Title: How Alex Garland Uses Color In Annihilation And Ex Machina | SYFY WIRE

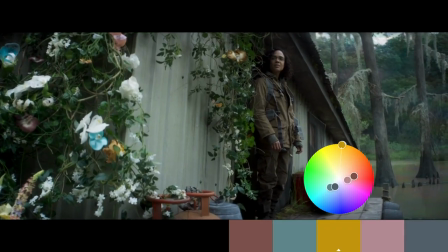There's so much we don't understand and so much that's unstable and potentially subject to change at any moment.
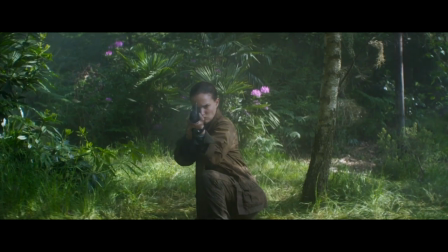Pink, being one of the colors that represents instability, can be seen in flowers that mark the beginning of every dangerous scene.
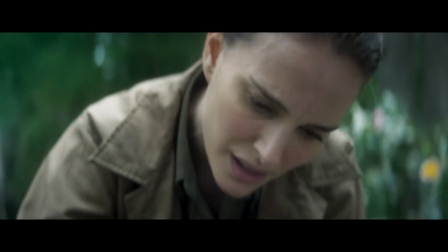These specific pink flowers indicate coming danger, just like yellow does in Ex Machina.
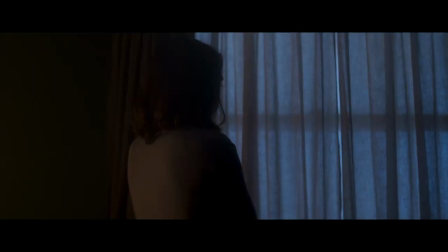Lena represents the counter to this instability, because, like Caleb in Ex Machina, her principal color is blue.
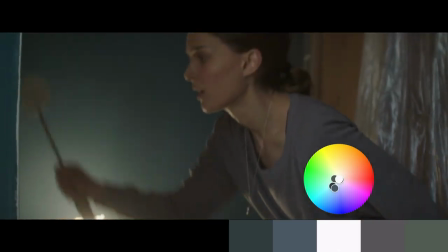We see the color following her often,
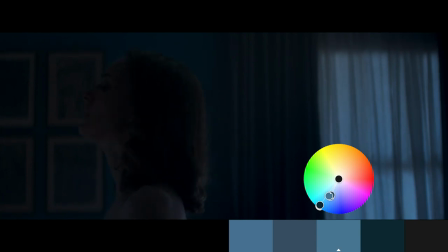from the flashbacks with her husband to her lover in his absence to her trying to figure out what's happening to their bodies in the Shimmer.
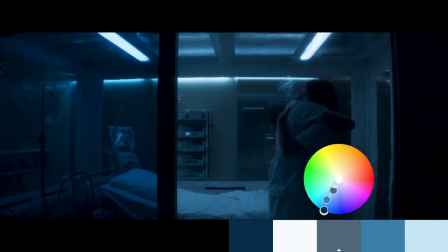Blue is Lena's constant, her old life and sense of self, and in part, her confusion of who she actually is.
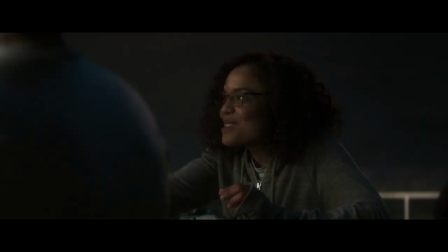Lena occasionally dons the color gray like the rest of the expedition frequently does. Gray is reflective of instability as well, in addition to self-destruction.
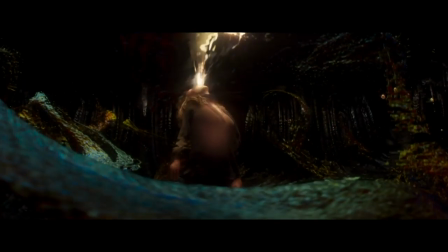Each member of the cohort is seeking relief from their struggles, and none survive other than Lena,
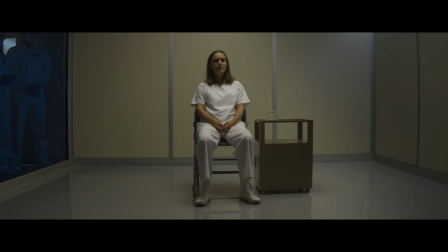who has hope and willingness to adapt. leading us into our last important color in Annihilation, White.
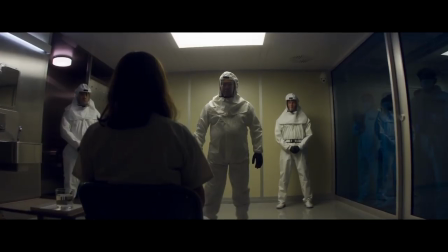Lena is being interviewed in White while telling the story of what happened to the rest of her companions,
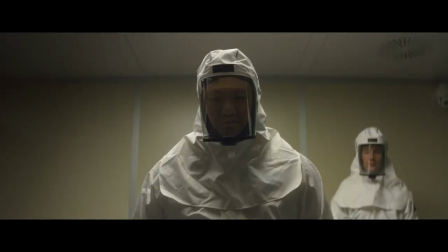representing her rebirth through her new perspective on the Shimmer.
It wasn't destroying.
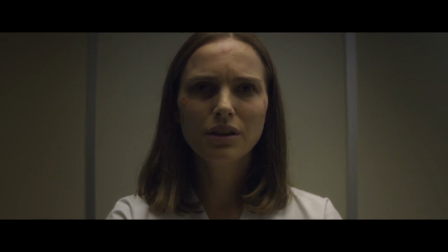It was changing everything. It was making something new.
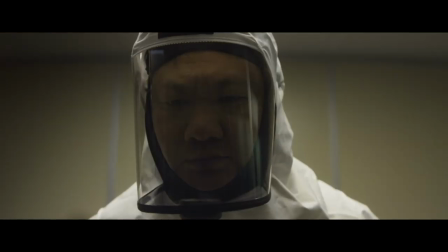White represents this clarity as she presents the situation.
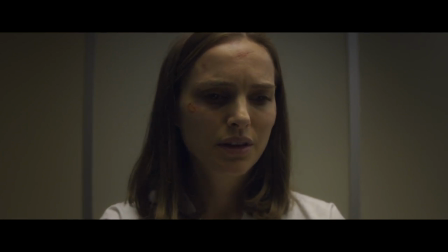We are made aware that she has changed her perspective to be one of less emotional confusion and of more intellectual understanding.
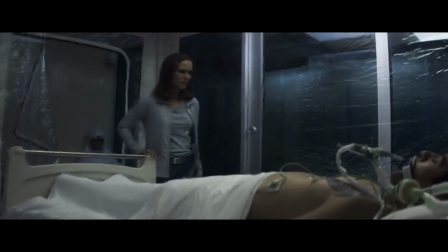There's also a repetition of the combination of white and blue.
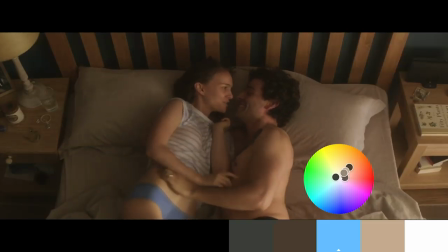It's everywhere in the film from the subtle coloring of Lena's shirt to the change of paint
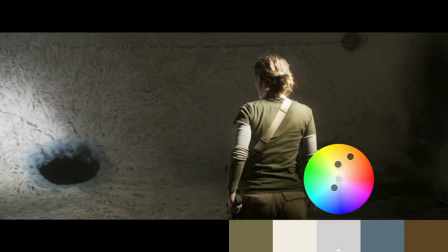in the walls to the poignant end destination of the lighthouse and the entryway to the center.
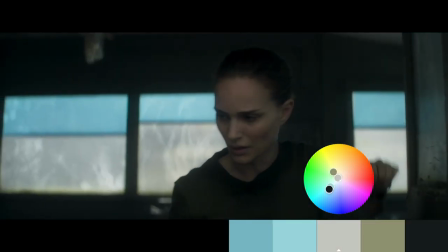Garland had these colors play against each other to symbolize a sense of rebirth and Lena's exploration throughout the film. He gives you the colors in doses, slowly but repeatedly having your mind make those little connections.
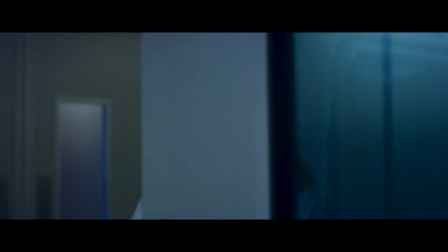While blue is Lena's identifier, she transitions from the blue coloring from her past to white by the end of her journey.
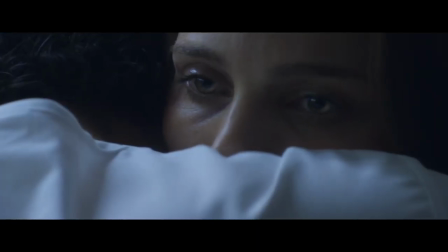She's the only one to fully embrace those themes Garland is trying to enforce.
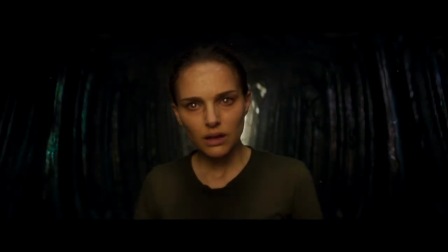Destruction, reconstruction of the self, and breaking yourself down and rebuilding to a new version of who you are.
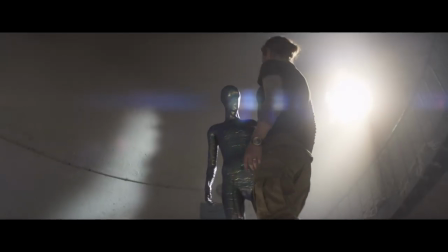Taking the doubt and instability and to challenge it to find something new on the other side. There's so much more that can be dissected just from the color in these movies, let alone the other elements in Alex Garland's stories.
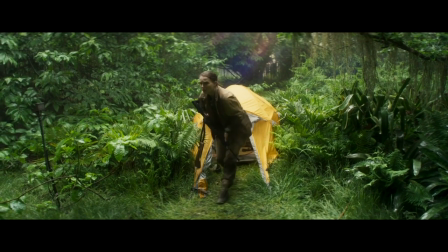In both Ex Machina and Annihilation, Garland uses the visuals of blues, whites,
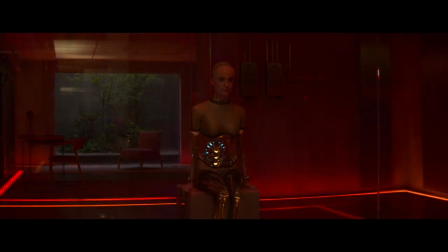yellows, and reds to help us connect the dots to the stories he's trying to tell us with his characters.
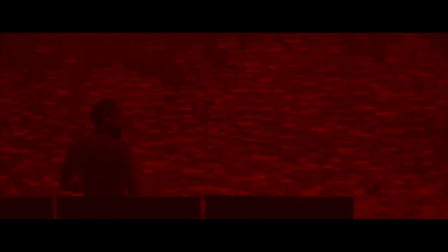In Ex Machina, he challenges the essence of what makes up our humanity and the very concept of artificial life,
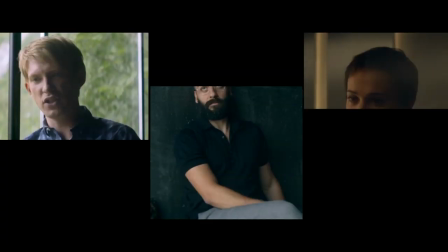which is reinforced by all three characters' distinct color palettes.
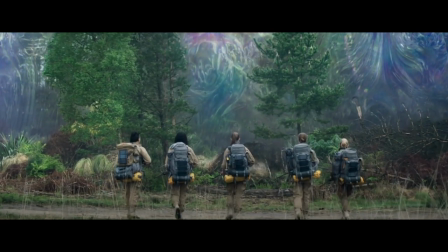Then, in Annihilation, Garland brings up perceptions of instability, self-destruction, and what makes us anomalies in this universe.
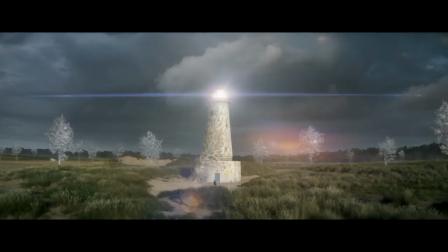He distinguishes this through the specific repetition of blue and white throughout. So the next time you're watching your favorite sci-fi film, or even the next time you look in the mirror at what you're wearing, think about how much color is subconsciously shaping the world around you and who you are.